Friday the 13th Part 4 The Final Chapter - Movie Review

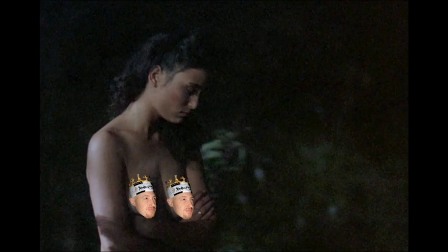Sure, there was skinny-dipping Terry in part two, but nudity was at a minimum up until this fourth installment,
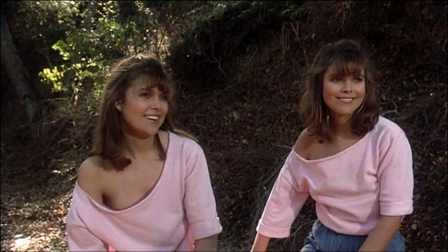where the aforementioned Aronson strips three times for the camera, and the twins, Camilla, and Carrie Moore go for broke in the skinny dipping scene as well.
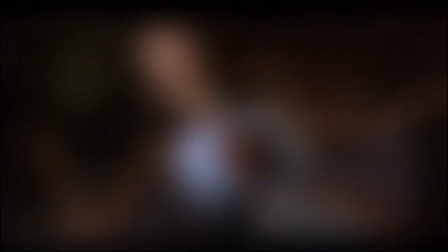But while later installments have nudity just for nudity's sake,
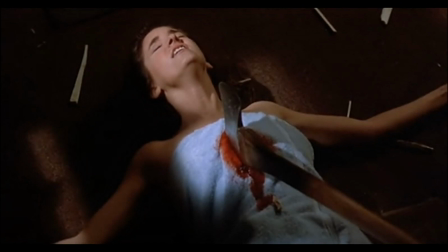at least Zito's seems to be making a point with the multiple boob shots to distinguish the virtuous from the not, a theme that grows to epic proportions in this installment.
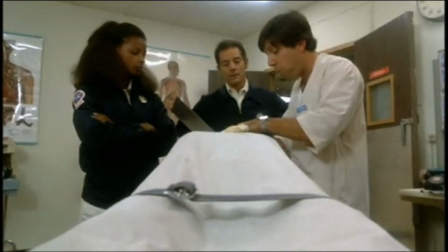The interconnectability also makes this installment all the more enjoyable for those who had been following the series up to this point. Technically, the story takes place between Sunday the 15th and Monday the 16th, since part three, Saturday the 14th, occurs immediately after part two, which happens on Jason's birthday.
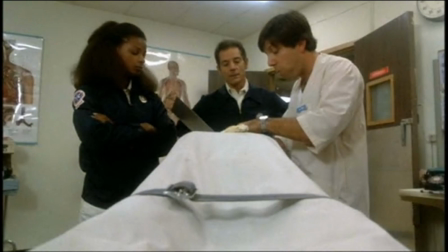The fact that one could sit down and see a story unfolding is a concept filmmakers
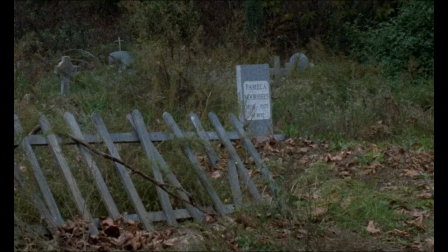forgot about as they began to have each stand on their own in the latter installments. In many ways, that method of storytelling took away from what could have been a more compelling, ongoing saga of our hockey-masked monster.
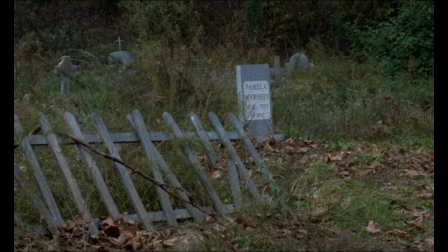The way the first four fit together, not seamlessly, but at least they tried, was something that made me a Friday the 13th fan for life.
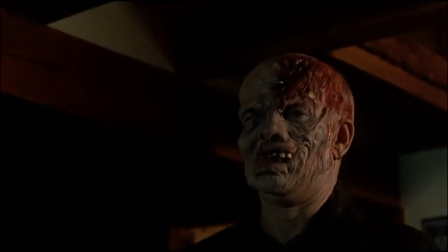The final chapter does have some of the most brutal kills of the series since the original, not surprisingly all supervised by FX guru Tom Savini, who returned to the film in order to kill Jason once and for all. Jason's deformed makeup is truly an iconic extension of the earlier Savini makeup of Jason from the original,
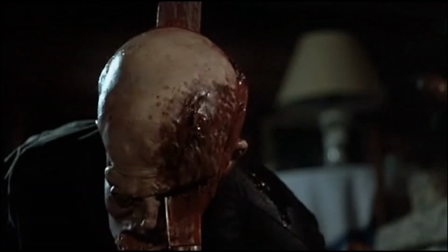and the damage Jason endures, such as the machete through the hand and to the head, are wounds that resonate off the screen, causing toes to curl and faces to wince. Even the way Jason crucifies Glover's, Jimmy is iconic,
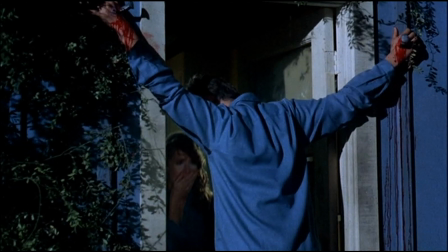and almost making a statement about the character, offering him up as some kind of weird sacrifice for being a virtuous character gone bad.
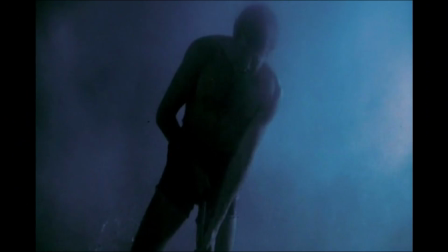While a lot of them are off-camera kills, the ones that do occur on screen are truly macabre and hard-hitting.
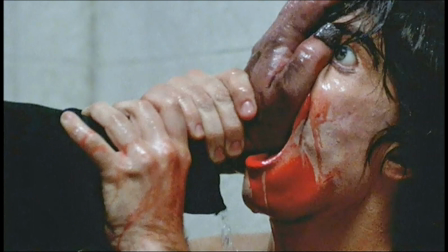The harpoon to the crotch for Paul, the face crush of Doug, Jimmy's multiple wounds from multiple weapons, all savage.
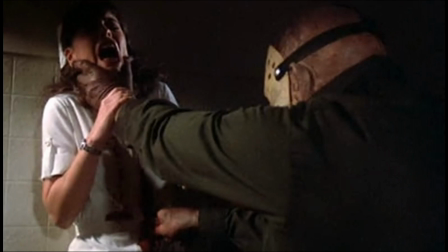The extended scenes included in this Shout Factory presentation are even bloodier, but really only offer more of the red stuff and extended looks at Savini's applications.
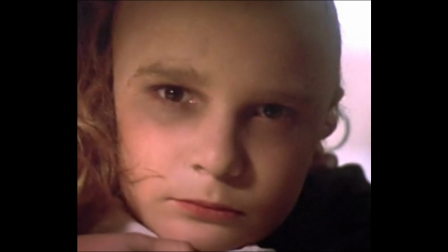Even the final moments of the film, that center on the traumatized eyes of Tommy Jarvis as he hugs his sister Trish in the hospital, are not only iconic, but is indicative of what is to come, as the next film features Tommy in The Institution. It also hints at some of the worst ideas of the entire series,
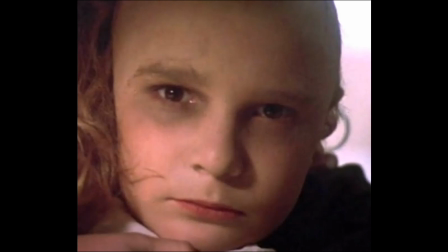namely that Jason's wrath is contagious and passed on from one person to the next, with Tommy now infected with it.
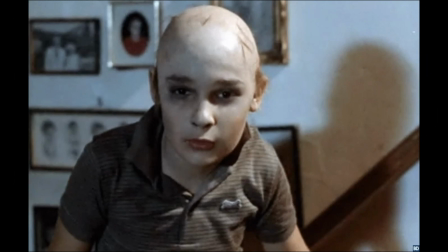While the filmmakers behind The Final Friday completely dropped the ball by taking it way too literally, the seeds were already planted for this development to occur. I don't hate the concept of the death curse passing from one person to the next. Technically, that's what happened to Pamela, to Jason, and then on to Tommy by this point of the series.
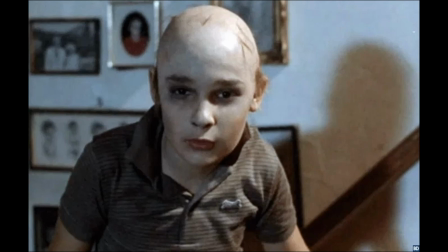I just wish later installments would have kept it subtle instead of shoving it in our faces.
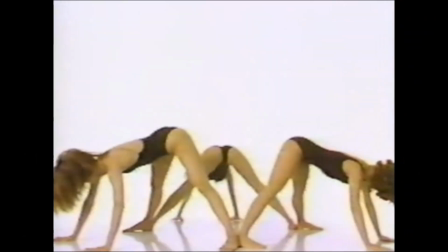The final chapter is not innocent of studio intervention and pandering to the masses. Not only does it feature the hugely popular at the time and highly sexualized aerobicize, which I saw at all hours of the day on Showtime as a kid, but Zito himself says that the studios tossed in the twins,
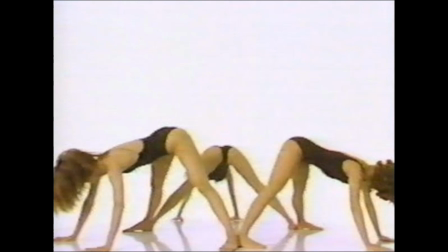Camilla and Carrie Moore, simply because the double mint twins were popular on TV.
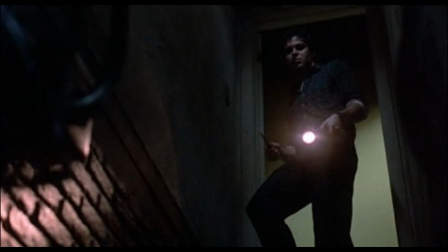Sure, there are leaps of logic. This isn't a perfect movie. There's no reason for Rob to go back downstairs after Trish told him someone's in the house. What the hell happened to Gordon the dog? Short of teleporting, another power that I hate that pops up later in the series.
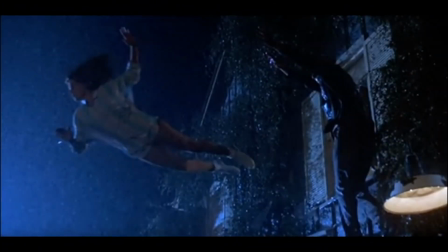There's no rhyme or reason Jason could be in all of those places at once, to kill in that order. And while director Zito says that the story of a man screaming, he's killing me, was the scariest thing he had ever heard, the terror just doesn't translate in this goofy and horribly lit scene. If you want to pick this movie apart, it's not hard to do it.
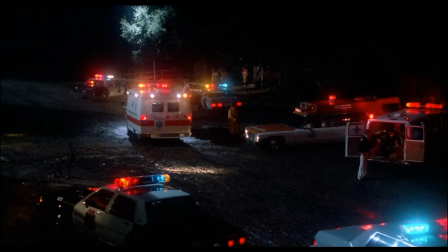Still, it's a strong entry that actually had a decent budget.